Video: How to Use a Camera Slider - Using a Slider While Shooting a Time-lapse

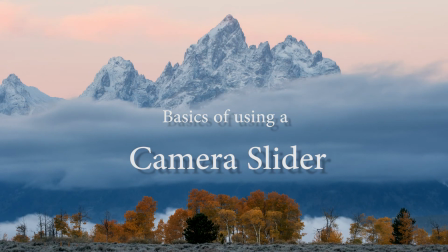0:00 Hello, my name is Wesley Aston, and thank you for watching my series on how I shoot and edit my time lapses.
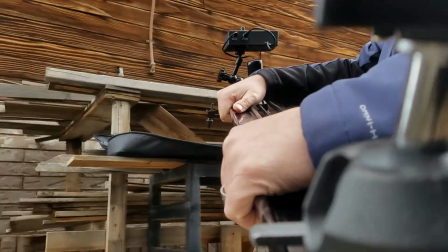0:07 So for this section we're going to be talking about motorized sliders and how to use them with your time lapses.
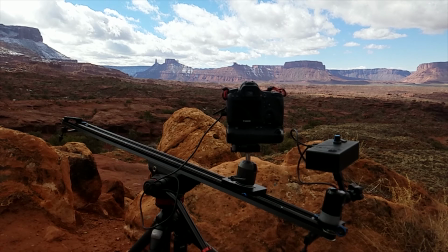0:12 So what a slider does is slowly move your camera while you're shooting a time
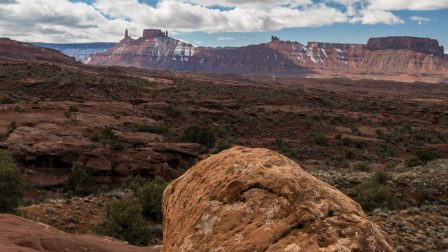0:17 lapse to give yourself a more dynamic shot and add some parallax motion.
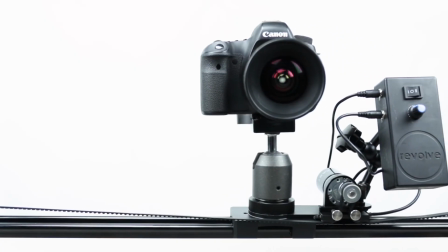0:22 So your most standard slider is just a metal track with a motor on it that you set a pace for your camera,
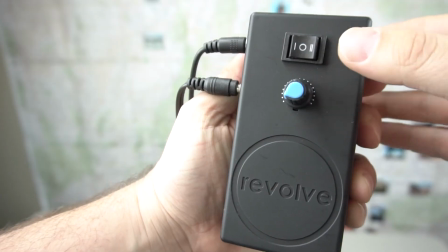0:28 how fast you want it to move depending on how long your time lapse is going to be. You want to make sure that it gets a decent amount of motion while you're shooting that time lapse,
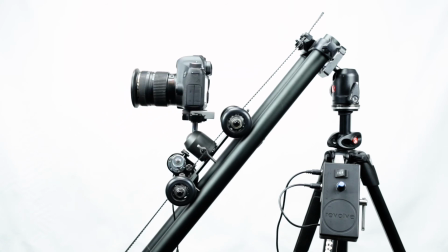0:36 but you don't want it to move too fast because you don't want to get to the end of the track before your time lapse is done.
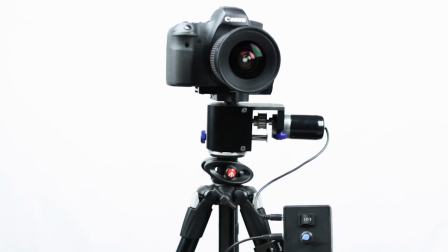0:41 There's a few other things you can do, like doing a rotation, like a pan or a tilt.
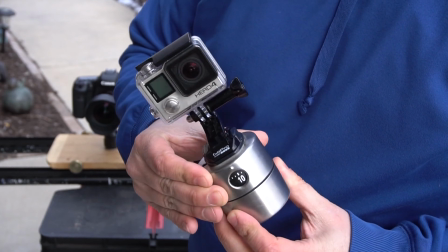0:47 I started off using an egg timer myself, and with a little GoPro it added some motion to it and it got the job done.
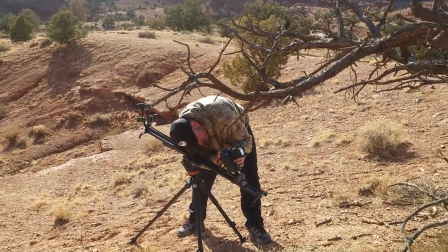0:54 It was pretty slick. So as you're setting up your time lapse and your slider,
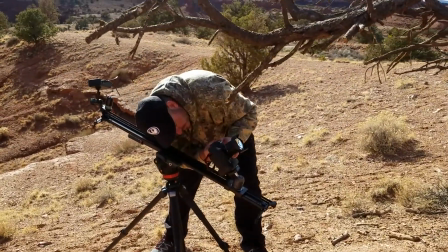0:58 you kind of want to give it a little trial run to make sure that the movement you get out of it is actually something that's going to look good with a slider.
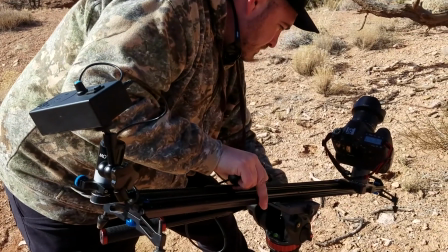1:05 Sometimes you shoot with a slider and you don't really notice anything moving, so a slider wasn't really needed for it.
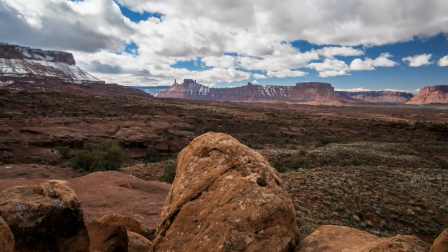1:11 That's where it's good to kind of have a couple of layers throughout your frame. Maybe there's some rocks or a bush up close, and then in the background you've got the mountains.
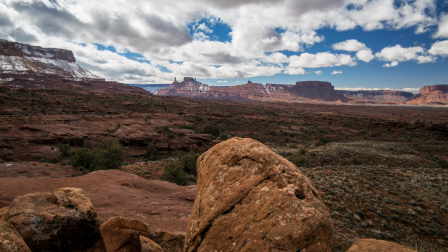1:19 So your camera will move past these rocks, you can see them moving quite a bit, and it adds so much more value to your shot.
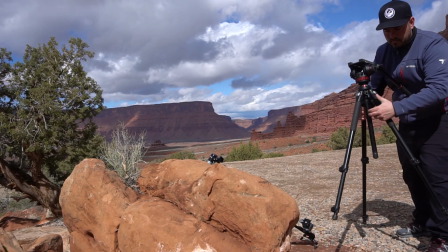1:26 The other thing is just making sure that your gear is locked down.
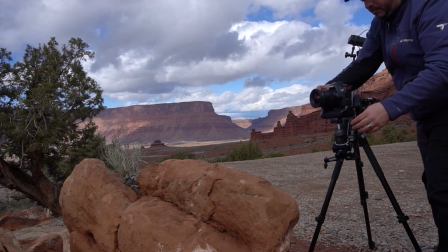1:30 You've got it on good stable ground, or your tripod's locked in, your belt is tight.
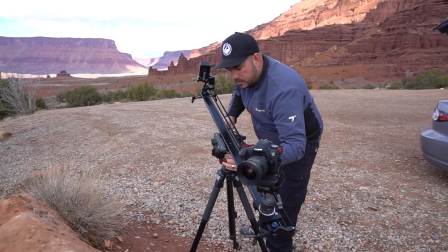1:36 It's because you don't want any mishaps or any bumps to ruin your time lapse that you've set up. So when I use a slider, I usually will set it at an incline.
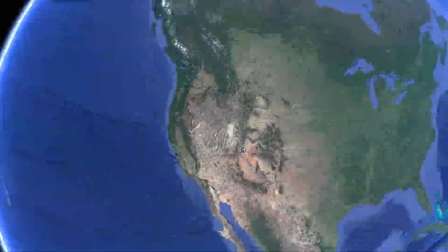1:43 I like how it looks better than just flat level ground. So once you've found a location you want to shoot, then you get your gear set up,
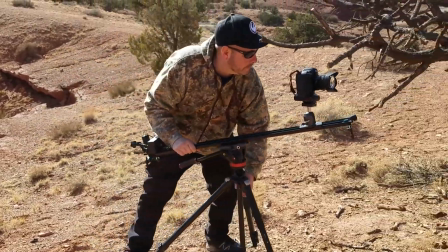1:51 your camera settings correct for the scene you're going to shoot, and you tell your slider to start running,
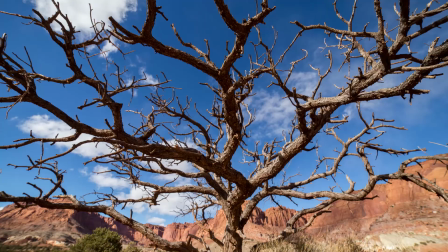1:56 get your camera firing, then just keep an eye on your gear to make sure everything's working great.
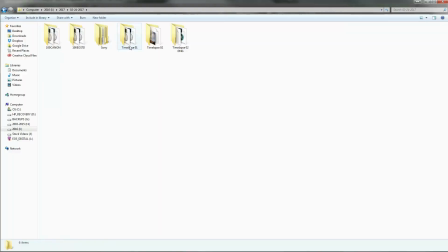2:01 And once it's completed, then you are finished and move on to the editing part.
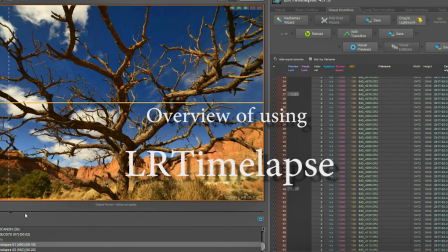2:07 Now check out my other videos on how I process my time lapses with LR Time-lapse and even After Effects. Thanks for watching.